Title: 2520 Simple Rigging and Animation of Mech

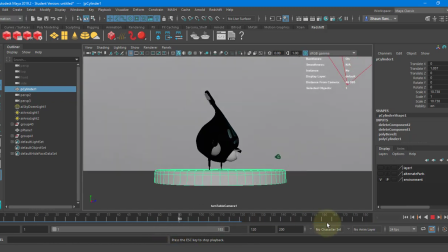So I need to make sure, obviously, I need to make sure I have 240 frames. So I can go all the way around. 240.
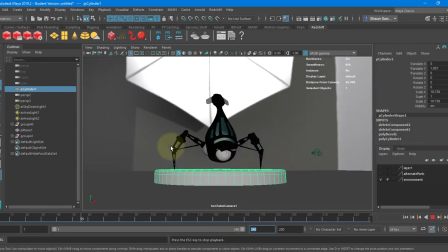There we go. I also need to make sure my character is centered on the platform, because if he is not centered,
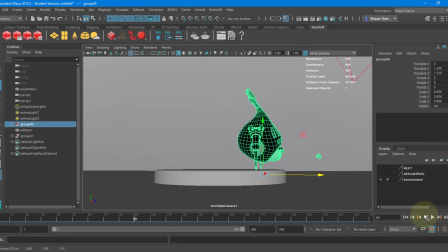like this, and I put him, let's say, here, then this is going to look weird.
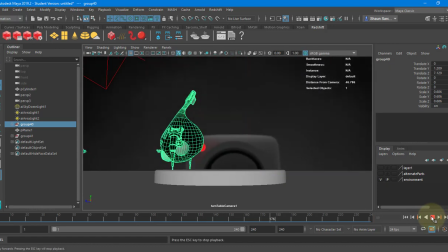He's going to look like he's going away from the camera and then towards the camera, and that obviously doesn't look good at all.
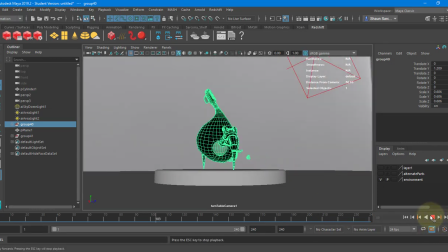I actually miraculously got him pretty close to the center.
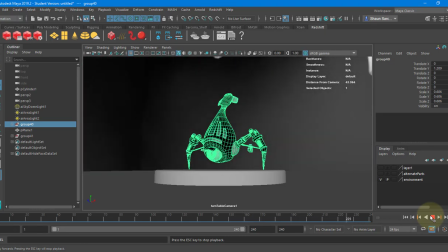If you kind of like line it up on your screen, the center of his body should stay centered on the screen the whole time.
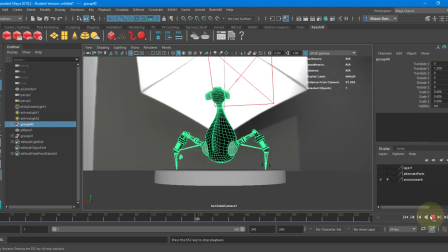It looks like he is doing a pretty good job. Maybe a smidge, but that's good.
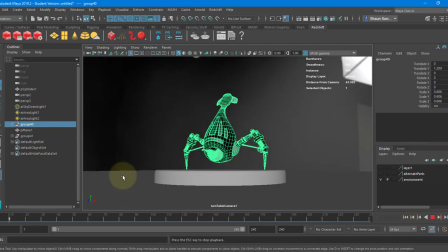Cool. The other thing I want to do is I want to fix the rotation.
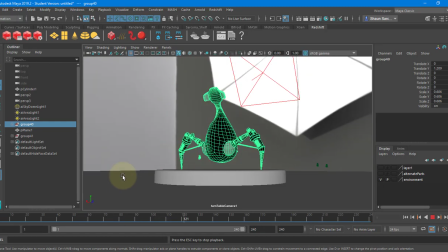So in this case, it's doing an easy ease.
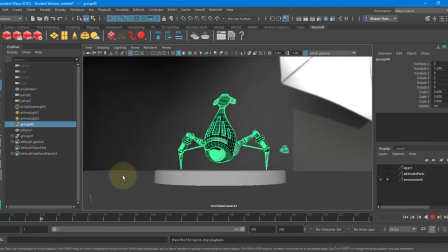So at the start of the animation, it's kind of going slow and then picking up speed. And at the end of the animation, it's like tapering off and then slowing down and stopping.
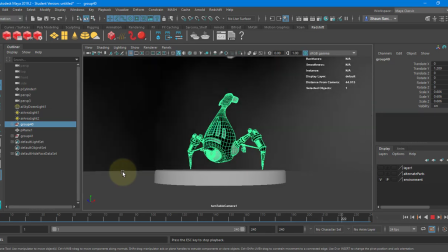The reason we don't want that is when I take this and I throw it into a demo reel, I want to have 100% control over what it looks like.
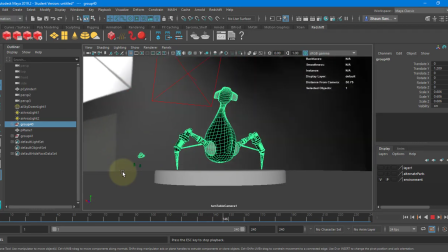Here, this feels like a single piece. It starts here and stops here.
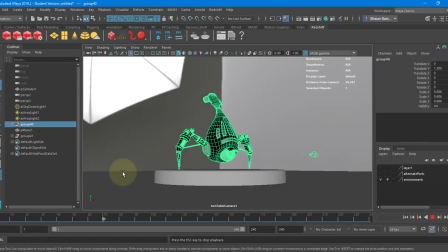If I change how the keyframes are interpolating, I can cut anywhere I want and it'll feel like its own thing.
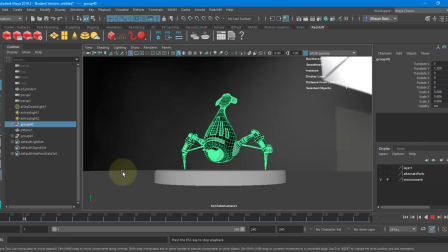I could loop this 25 times and it'll just feel like it's all part of that same animation. Where here it feels like there's a definite stopping and starting point.
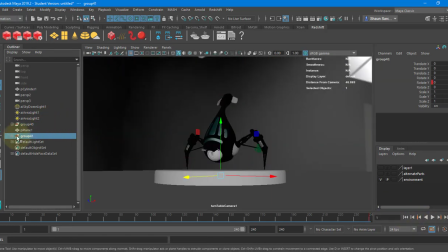Okay? So I'm going to go over here to my group 41. This is where it created that turntable camera. And I'm just going to call this turntable group so I don't get confused.
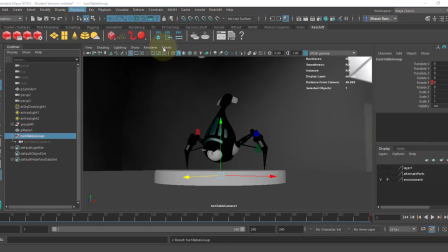And I'm going to go to the graph editor under animation editor.
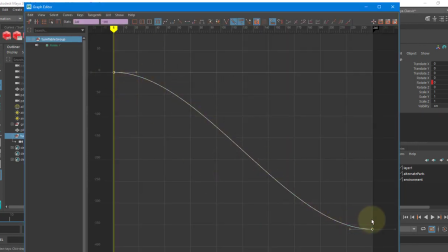And you can see here that's slowing down, speeding up, and then slowing down. I'm just going to highlight it and click linear.
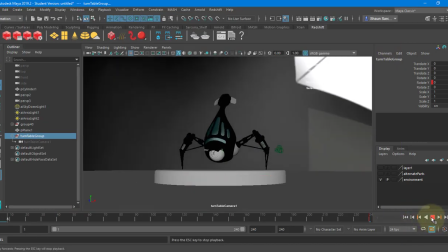And now it's just straight. And so now I could loop this thing 1,000 times and you would never really be able to tell where the stop and start is. Obviously it's the same point, but you don't know where I started it or where I stopped it. Okay, because it's going to be the same speed all the way around.
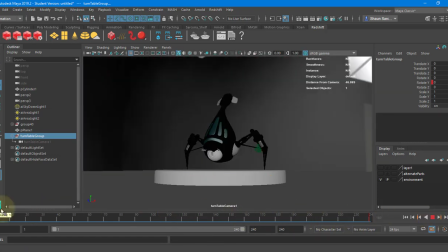Cool. And then when this goes into a demo reel, we don't have any weird stopping parts. We can control the speed in After Effects. We can speed it up where we want. We can slow it down where we want. We don't have to worry about any of that. Cool. All right, so if that's what I was doing, rendering this out, then I would go to my render settings.
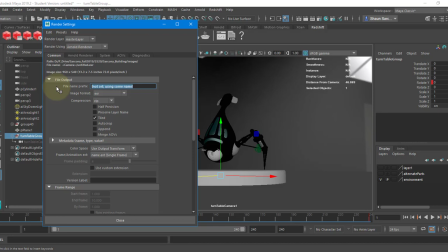I would change my name here. I would say Sarcona Mech. Still do them as EXRs. I would still merge all my stuff together. And then I would do this as a name.number.extension.
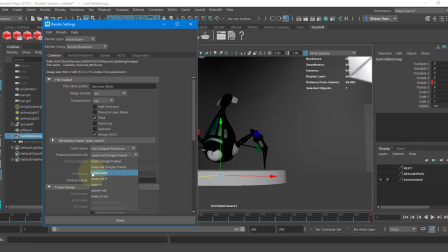So just like Cinema, whenever you rendered a sequence out of Cinema, you had to choose name.number.extension. And then down here I would pick my frame range, so 1 to 240. I would pick which camera, so I'm going to make sure turntable is chosen, and that's it.
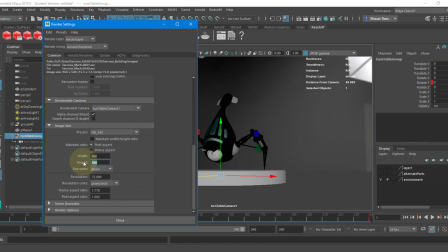I would pick my resolution. If you do an animation as a secondary thing, don't do it at 1920 by 1080. It'll take roughly 4 times as long to render out from 960 by 540. Okay. If you're going to do an animation, I would recommend at least 1280 by 720.
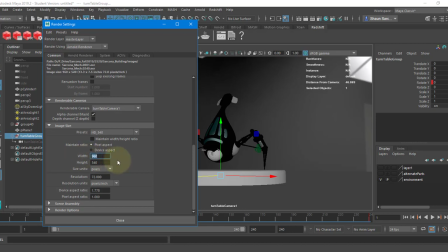But if you want to test it out first, then you can do 960 or lower. And then the rest of the settings are the same. Okay, there's no other setting difference here. None of these are currently set up because I imported my Mech just to show that when you import something, it doesn't bring everything with you.
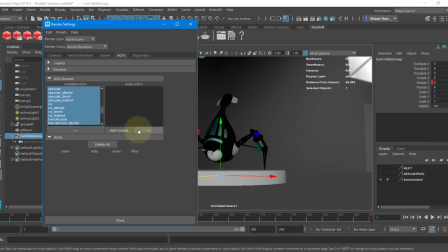So I actually should have imported the platform into the other one, but that doesn't matter.
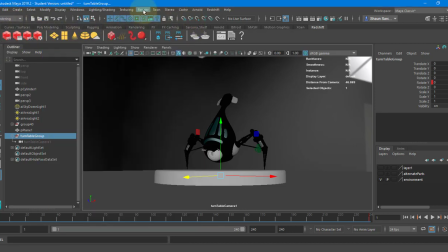And then I would go to rendering, go to render, and say render sequence option box,
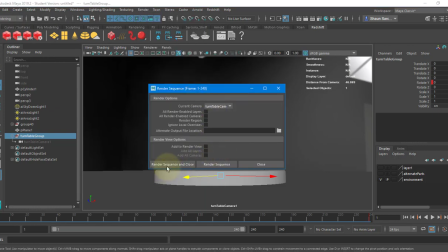and then make sure that turntable is picked, and then I would say render sequence. And what this does is it opens up my render view, renders that frame, and then saves it out. Opens up the render view, renders a frame, saves it out. And it just does that for all 240 frames.